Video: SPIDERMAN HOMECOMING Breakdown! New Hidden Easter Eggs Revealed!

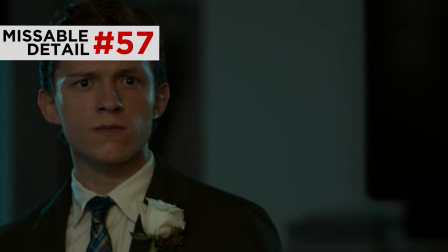16:32 Great dramatic irony here as Tombs holds the knife, echoing the Toby Spider-Man with Osborn carving the turkey.
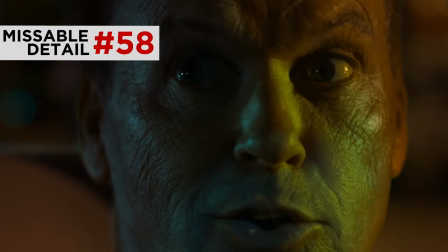16:38 The stoplights, red glow, cast Tombs in a menacing light, and then the switch to green signals the vulture heads up
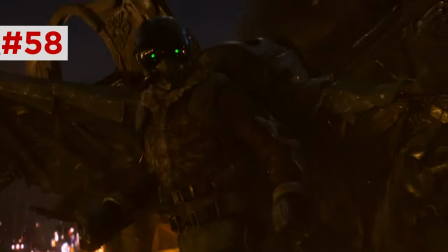16:47 display his coming battle armor in the final act with his date flash mentions branzino
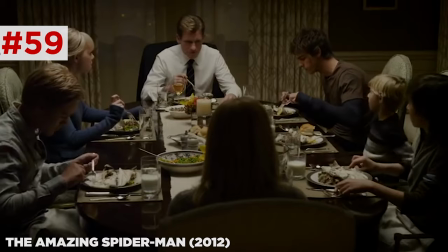16:51 maybe a nod to the branzino dinner scene of the amazing spider-man and happy loads the plane we
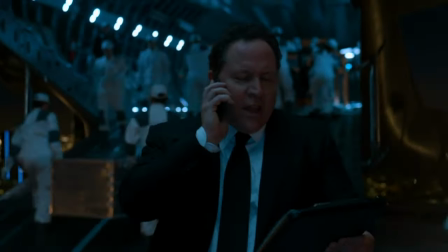16:56 just gotta load tony's old hulkbuster armor prototype for cap's new shield and the megging the meg the thor's magic
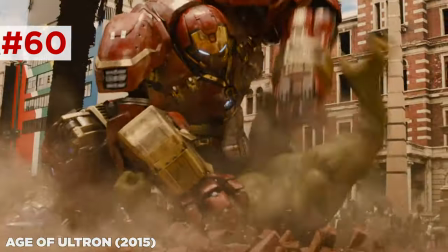17:05 belt the old hulkbuster armor was the mark 44 from age of voltron but he says old meaning a new one is in the works which we'll find out is the mark 48 worn by
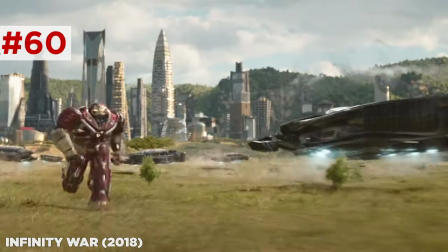17:13 banner in infinity war that's
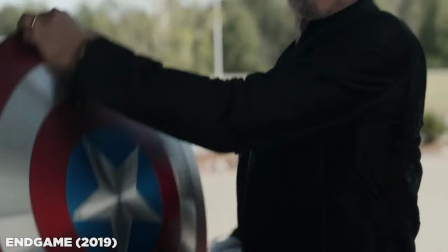17:19 new shield is one we don't see until end game which replaces the damaged one in civil war and thor's magic belt is megan yord it's his belt of strength from norse mythology and the thor
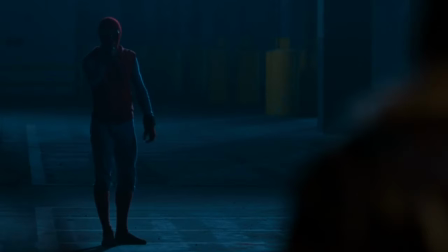17:28 comics peter confronts tombs but he has not yet proven himself tombs stalls peter
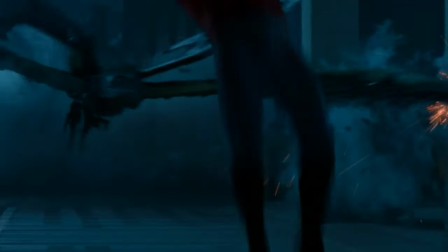17:32 while his vulture suit charges to surprise him which is the same move used by Tony in Avengers,
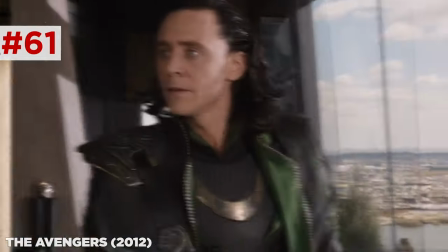17:38 the self-made engineer, on his enemy Loki, who at that moment considered his tech toys.
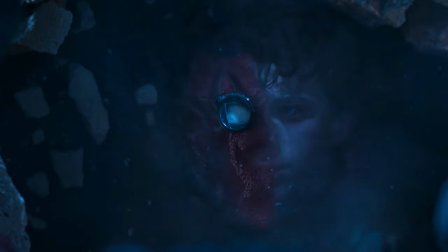17:43 Peter panics trapped under the rubble, and then he sees the reflection of the man without the suit. And he rises, reflecting the visual from the amazing Spider-Man 33.
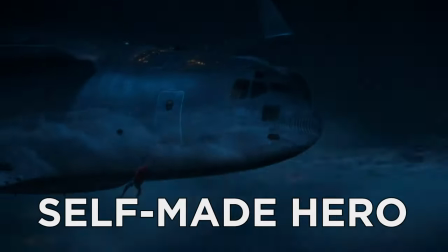17:51 And he now fights a villain as the self-made hero, not spoiled by overpowered Stark tech, but in the DIY hoodie inspired by the Ben Reilly suit.
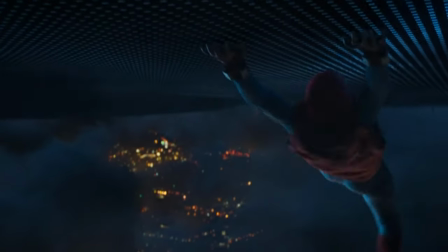17:59 The aerial battle reflects his transformation, with the cloaking panels on the Stark cargo plane, reflecting his new color scheme as he crawls on the underside.
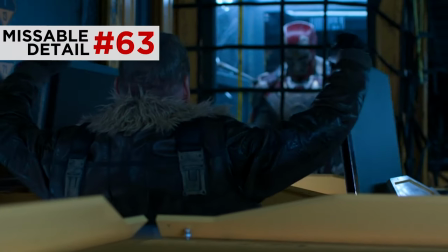18:07 And among the cargo is Tony's old Mark 42 armor from Iron Man 3, suggesting he kept another model around for, I guess, sentimental reasons after the other one's pieces exploded around Killian.
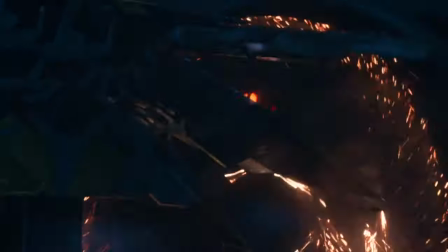18:17 Toomes jams his wings into the fuselage, breaking them, damage that Peter later notices.
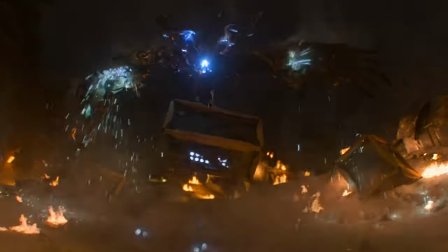18:22 Your wingsuit. Your wingsuit's gonna explode! I'm trying to save you!
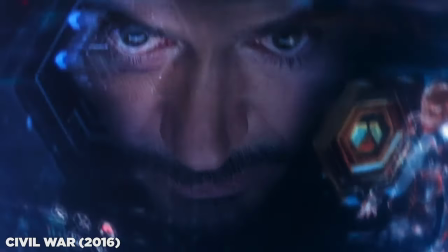18:27 See, in Civil War, Peter witnessed what happens when a guy gets stuck in a broken flying suit.
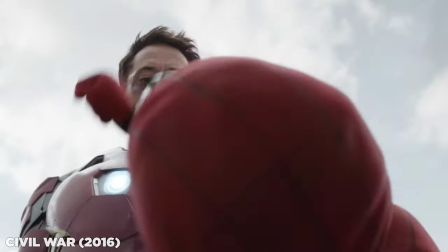18:34 Boom.
That's right, Rhodey. Peter's Avengers training taught him the value of tech versus toys.
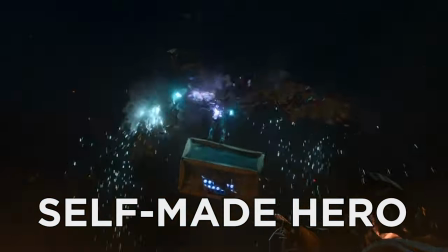18:40 And now, finally, as a self-made hero, he proves himself more worthy over the scavenger who stole tech and doesn't fully appreciate it.
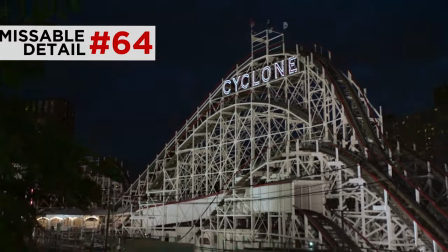18:47 Peter oversees the arrest atop the Cyclone roller coaster, which came up in a memory shared between Cap and Bucky back in Cap 1.
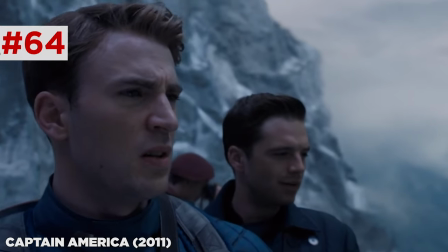18:53 Remember when I made you ride the Cyclone at Coney Island? Yeah, and I threw up.
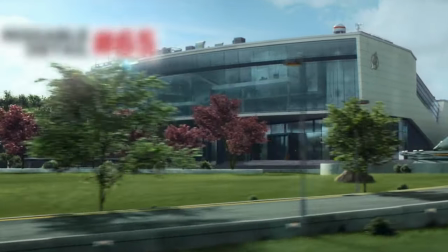18:58 Happy brings Peter to Avengers HQ, where Peter wears the same jokey Electron shirt that Pepper wore in Iron Man 3,
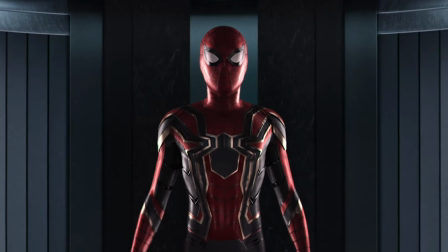19:05 though he just misses her here, Tony offers him the Iron Spider armor, which Peter will later wear in Infinity War.
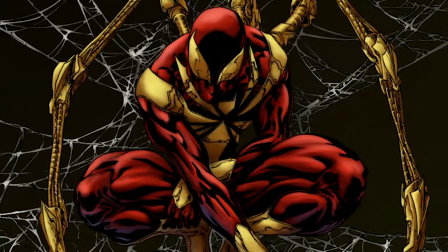19:11 This is based on the armor that Tony gives him in the Civil War comics, as is the press conference that was about to happen here.
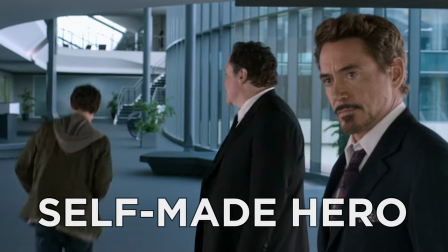19:17 But Peter, having learned the lesson as the self-made hero, turns him down, realizing that power isn't worth taking until one is ready for the responsibility of that power. There might be a better way to phrase that. So Peter stays the one MCU hero who continues to hide his identity, Though, uh, not from Aunt May. What the f- A line that gets called back as the final words of Far From Home when Peter has this happen in front of the whole world. What the f- Join our future watch-alongs on Discord by becoming a patron at patreon.com slash newrockstars. We'll wrap up on the MCU in a few weeks, but we plan to continue weekly watch-alongs with a new film series, Details to Come. Follow me on Instagram and Twitter at EAVoz, follow newrockstars, and subscribe as we move on to see how not to treat your co-workers.
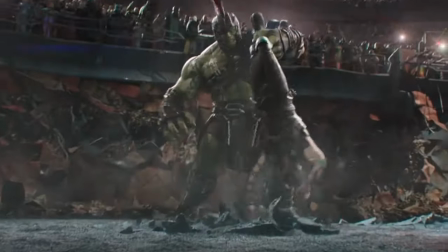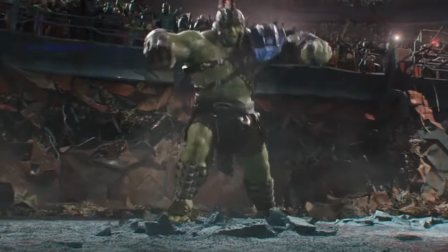20:06 Oh my God.